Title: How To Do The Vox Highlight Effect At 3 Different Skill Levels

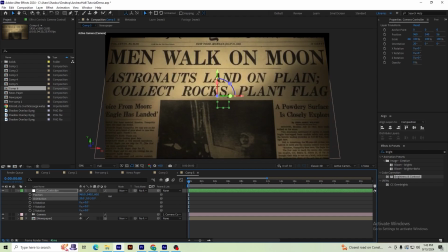So we're going to come into it.
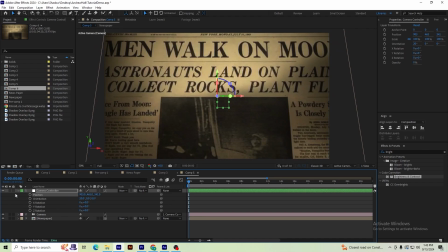And I want to do two things here. So the first thing I want to do is, as we highlight, I want to follow the highlight. So I'm going to set a position here, a keyframe, and then come over to where the highlight is done.
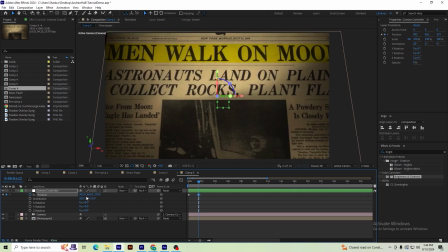And then I want to move in this direction so that we're actually following the highlight.
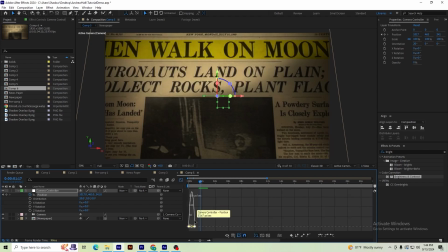So make this a little bit faster as well, and I'm going to give this an easy ease, and I'm going to come in here and have it slowing down at the end.
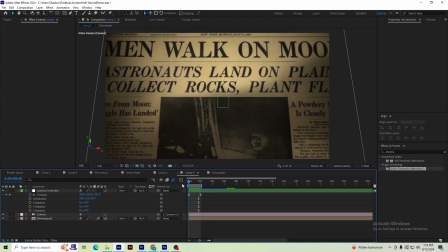So now that we have this animation going back and forth with the camera, the next thing I want to do is set the focus distance so that we're kind of focused only on the thing that we're highlighting.
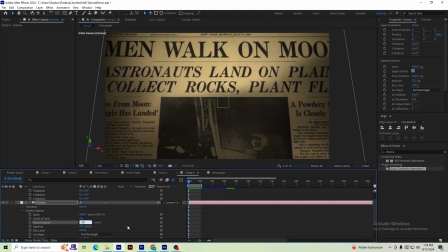So we have our depth of field enabled. And this focus distance, I like to set it to something like 1,000 and then work up from there. So you can see that made it a little blurry, but let's do 500 just so we can really see that it's out of focus.
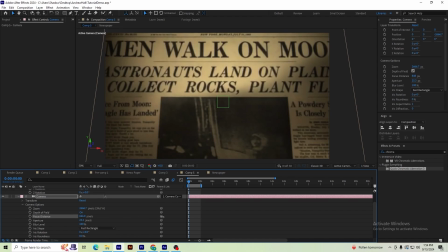Okay, so now we can slowly bring this up just until what we want in focus is in focus. And and we want the stuff below it to be slightly out of focus.
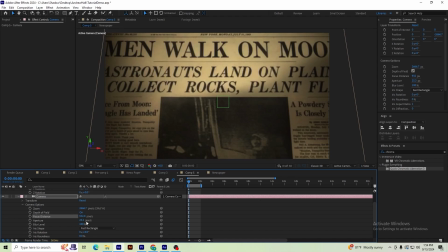If you want this blur to be more extreme, you can play around with the aperture, and that's going to change the settings, and you would have to change your focus distance too.
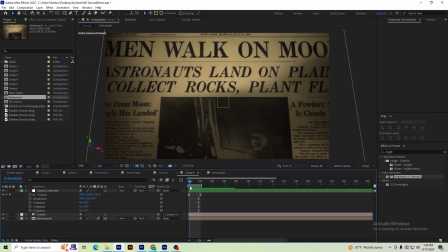But I'm happy with this, so I'm going to keep it like this. So this final effect I'm about to show you is a pretty powerful effect, and you'll probably want to do it in all your animations in the future.
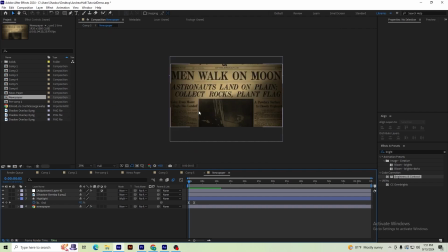So I'm going to go into the pre-comp here and show you what it is.
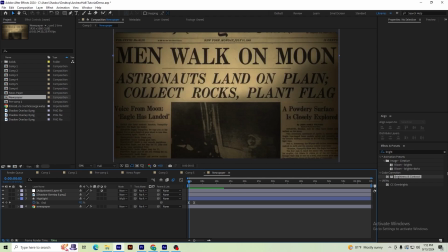So I'm going to use a plugin for it, but you don't have to, so stick around for a little longer and I'll explain more about that. So I'm going to come over here and I'm using plugin Everything Fast Chromatic Aberration.
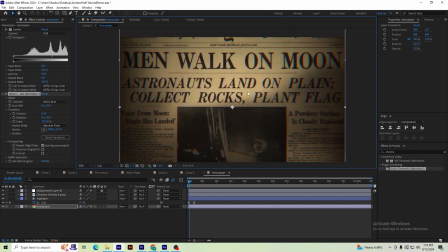So immediately you can see in these corners up here, it's kind of giving us this rainbow around the edges. And that's just going to make everything look a lot nicer, especially when you're up close with it. If you want to learn how to do this effect without a plugin, I have a tutorial for that, so watch that next.